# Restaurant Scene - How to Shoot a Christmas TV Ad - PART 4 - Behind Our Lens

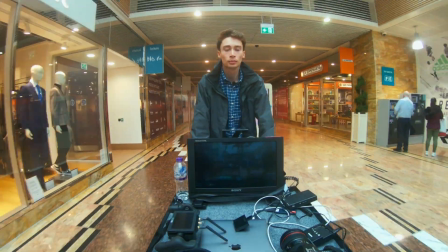0s
After the chocolate shop, we moved over to our first partial exterior shot. Now, up until this point, we've been working indoors and the ambient lighting was basically controllable without too much hassle. At this point, we moved outdoors and we were trying to shoot into a restaurant and create a nighttime vibe,
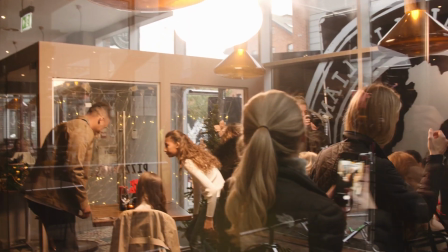21s
but it was still at about, I guess then 3 o'clock in the afternoon.
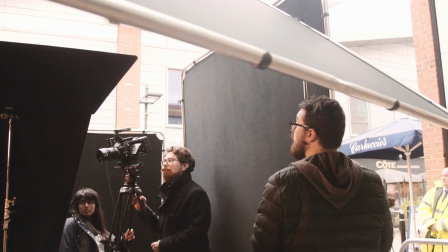25s
There was a lot of ambient in the sky and we needed to bring in some huge frames just to black out the family because they were going to be walking past the window.
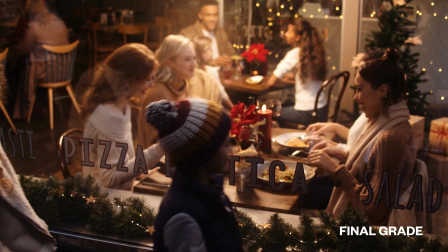33s
So they needed to feel like they were walking at night. So we needed all of the light off them. We needed to block all of the light that was coming through the window on the right hand side, which was very blue.
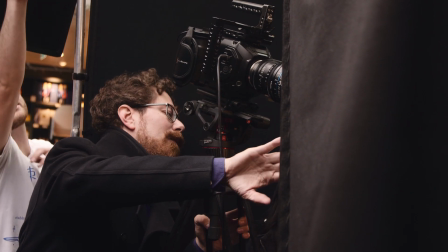42s
And we were trying to go for a really warm tungsten vibe. We flew a 1K gem ball out on our big boom arm.
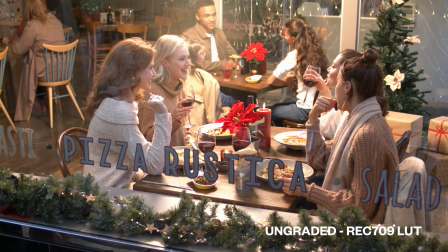49s
And that sat kind of in between all of the people who were either sitting at the table here by the window or sitting in the background,
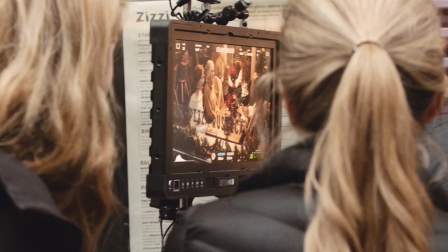56s
gave everyone a nice edge light and was powerful enough to kick onto the family as well. So really, that setup is just a little bit of negative fill. Take out all of the ambient, take out all the reflections in the glass, and then a little bit from the gem ball just giving that warm glow. Very simple setup. Here is still moving. We have a handy little box of tricks which we try to take out on every shoot.
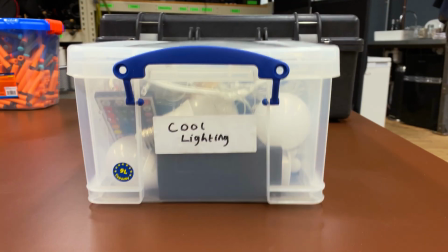79s
It's called the Cool Lighting Box. In this box, we have LED bulbs, we have sort of fairy lights, net lights, LED strips, all the kind of things which aren't our regular lighting instruments but can add something to a shoot or be really handy to get you out of a tough spot. Now, here, we needed to get something more Christmassy in because it was feeling a little bit sterile. We didn't have enough of a Christmas vibe. So we called on the Cool Lighting Box, got a runner to bring it down, and the production crew set up a net of lights in the background on the rear wall just to give a bit more
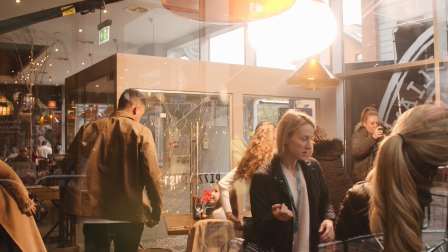116s
separation and layering to what was going on so it didn't feel too flat.
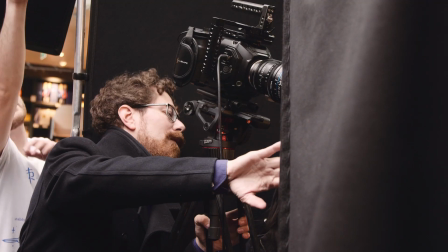119s
When you are working in the daytime trying to get a nighttime ambient feel, you do need to block out as much as possible, but at the same time, if a little bit creeps through, it just blues the blacks a little bit if you've got enough level from your key light, which in this case was tungsten.
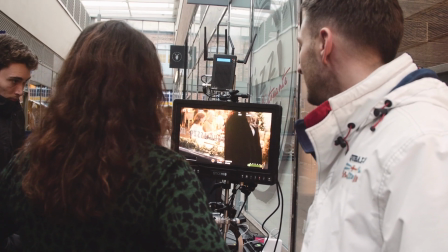134s
So having that tiny bit of blue in there wasn't a bad thing. The weather was with us on this. If it had been a bright sunny day, then we'd have had a lot more sky ambience coming in and we'd need to do a lot more to control it.
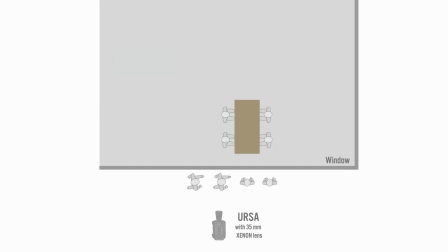145s
But again, a very simple setup, 1K gem ball, boomed out,
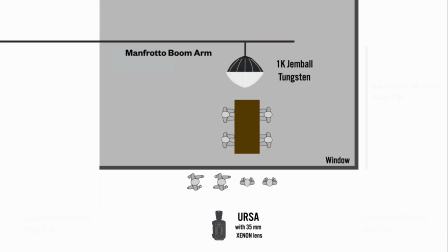150s
and that pretty much does it with a little bit of neg fill and some practical lights in the background.
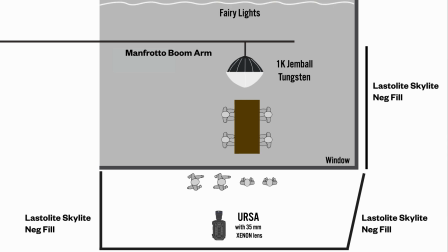155s
It's all about being efficient with those lighting strokes and cutting what you can, and then relying on one simple lighting stroke to do the rest.
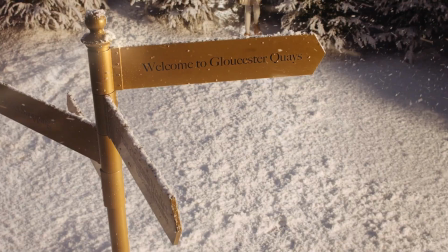165s
In the next part, we're finally dealing with our magical Christmas scene, using some big lights, a jib crane, and lots of falling snow.